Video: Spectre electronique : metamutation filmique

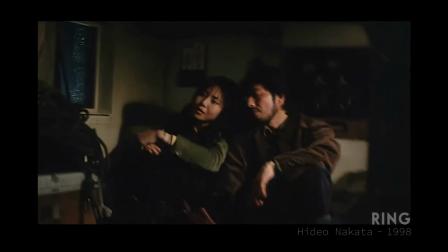[17:01]
Et enfin ici, si vous voyez l'écran cathodique, il est repris par la fenêtre.
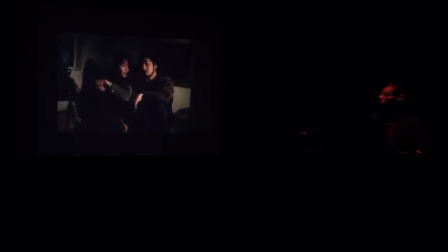[17:07]
Ils sont sur un bateau, donc le cadre bouge.
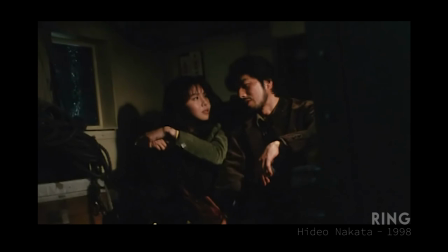[17:10]
Perception instable, donc, qui reprend la perception instable de la neige vidéo, figurée encore une fois par le cadre ici, derrière, rétroéclairé par l'orage de la pluie qui bat sur la fenêtre.
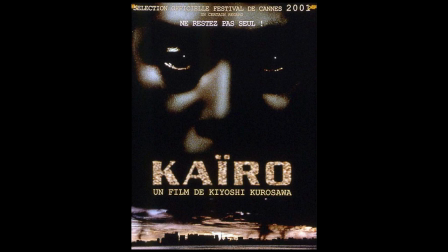[17:23]
Un autre film, toujours japonais, de Kiyoshi Kurosawa,
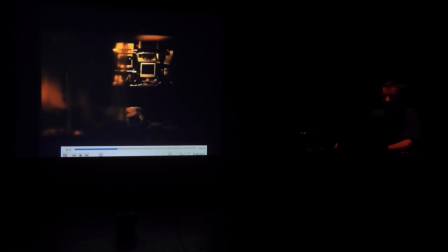[17:28]
Kairo, qui évoque les mêmes images.
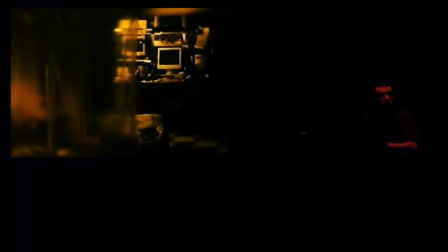[17:36]
Ça, c'est l'introduction du film, et vous voyez que, comme Ring, nous avons,
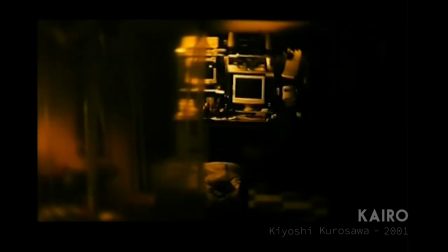[17:41]
première image, un écran, un tube cathodique d'ordinateur, cette fois-ci, bruité numériquement, cette fois-ci, par des drops numériques, l'image saute.
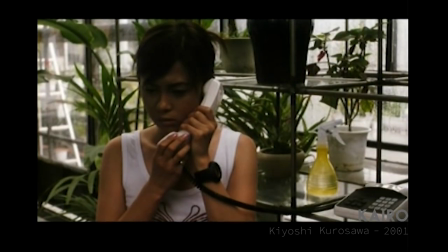[17:49]
Et l'image qui suit, en cut, immédiatement après, c'est une femme donc, qui appelle son ami qui a disparu.
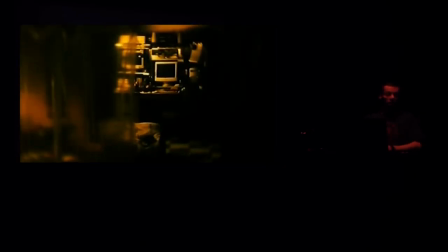[17:56]
Donc on est dans la chambre de l'ami, on voit ses ordinateurs, et par-dessus l'image des ordinateurs, nous avons le son du téléphone.
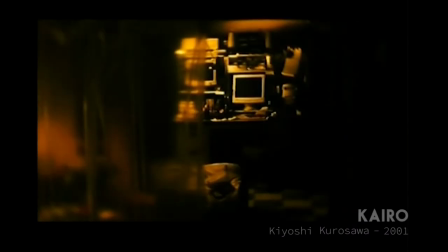[18:08]
L'image est aussi coupée en deux par une bâche plastique. Cette figure de la bâche plastique, elle va être présente tout au long du film,
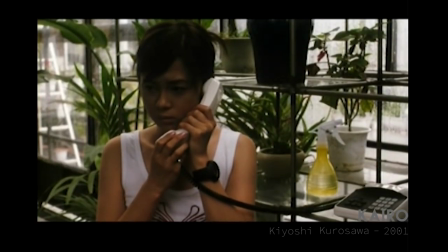[18:15]
puisque en fait, les personnages principaux travaillent dans une serre, où il y a énormément de plantes sous bâche.
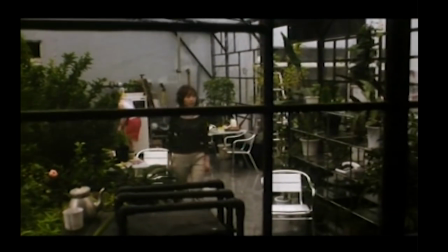[18:23]
Et nous avons le motif de l'écran qui est repris constamment par ces petits carrés, d'une part, puisque nous avons partout à l'écran des petits carrés,
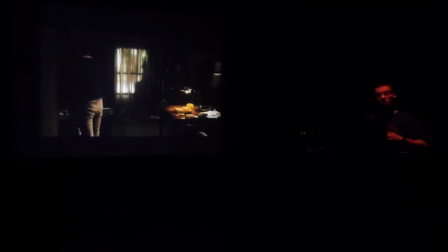[18:31]
et par la figure de la bâche, donc qui est quelque chose qui est du même ordre que la télévision et le fantôme,
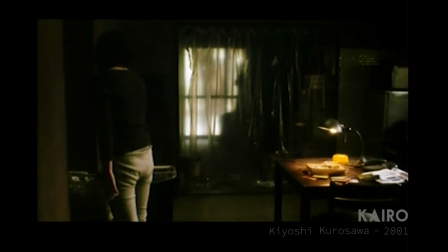[18:38]
c'est-à-dire que ça produit une visibilité et en même temps empêche une visibilité, brouille une visibilité, comme l'image vidéo est une image brouillée,
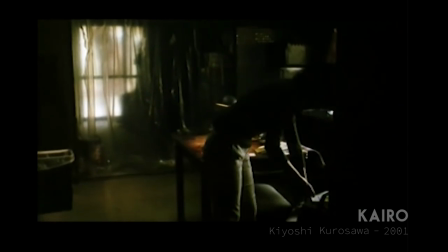[18:45]
la bâche permet de à la fois cacher et montrer. Donc la femme enquête et va chez son ami pour essayer de trouver des indices.
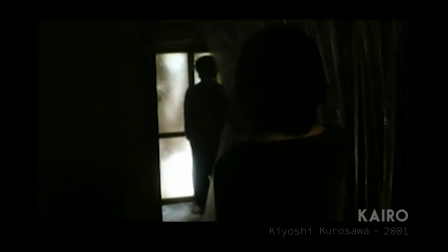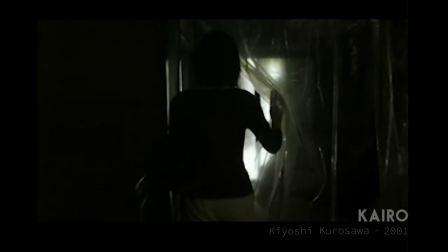[19:10]
Kiyoshi Kurosawa joue justement de cette visibilité occultée par le voile de la bâche.
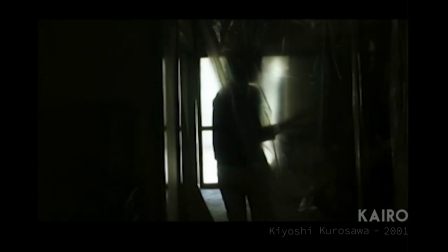[19:16]
Voile de la bâche qui lui-même figure évidemment le voile, la visibilité, la presque non-visibilité du fantôme. Et donc les héros qui sont face à
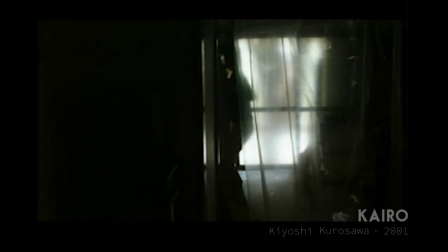[19:28]
une épidémie de fantômes, c'est-à-dire que des gens meurent et des gens disparaissent soudainement.
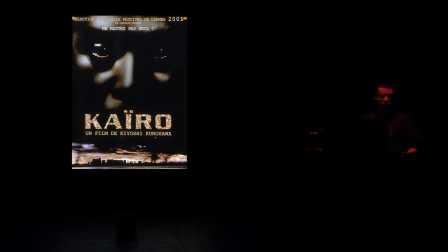[19:37]
Les protagonistes enquêtent.
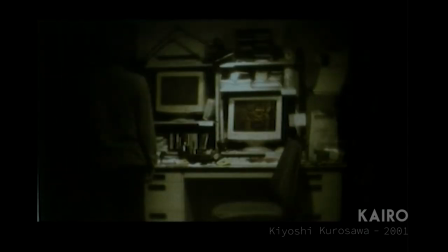[19:48]
Et donc on voit bien que c'est l'analyse d'image qui permet à tous ces films d'avancer dans la narration, dans l'enquête,
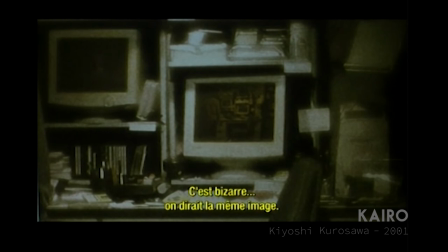[19:55]
ce qui met en abîme de façon évidente le processus du cinéma. Et on peut voir dans l'écran sur lequel zooment les protagonistes que en fait c'est la même image.
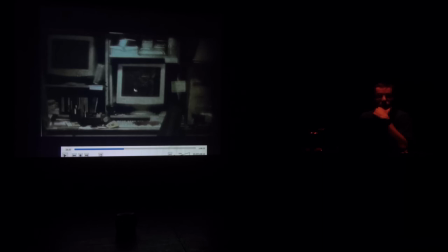[20:09]
De l'écran est retransmise de façon identique à l'intérieur même de l'écran.
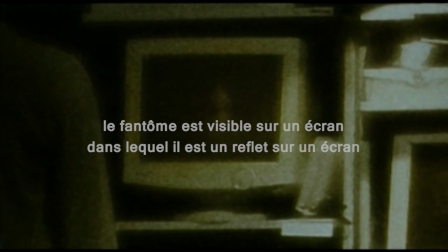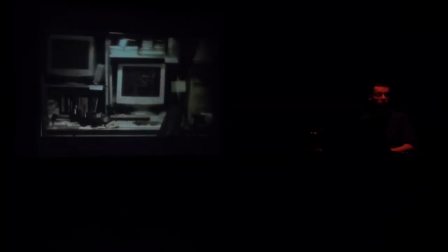[20:23]
C'est une double mise en abîme qui est aussi propre à la vidéo. C'est une figure technique qui s'appelle le Larsen vidéo, le feedback, toute simple,
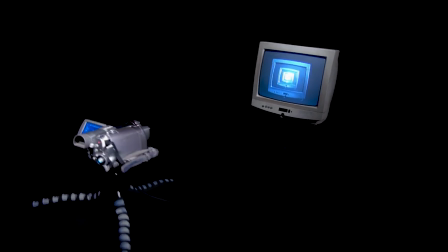[20:32]
qui consiste à prendre une caméra et la brancher sur un écran et refilmer l'écran lui-même, ce qui fait apparaître une infinité d'écrans.
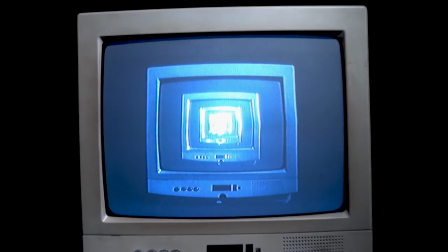[20:39]
Ce que peut faire la technologie vidéo, puisque, encore une fois, c'est une technologie de transmission en direct, instantanée, de l'image.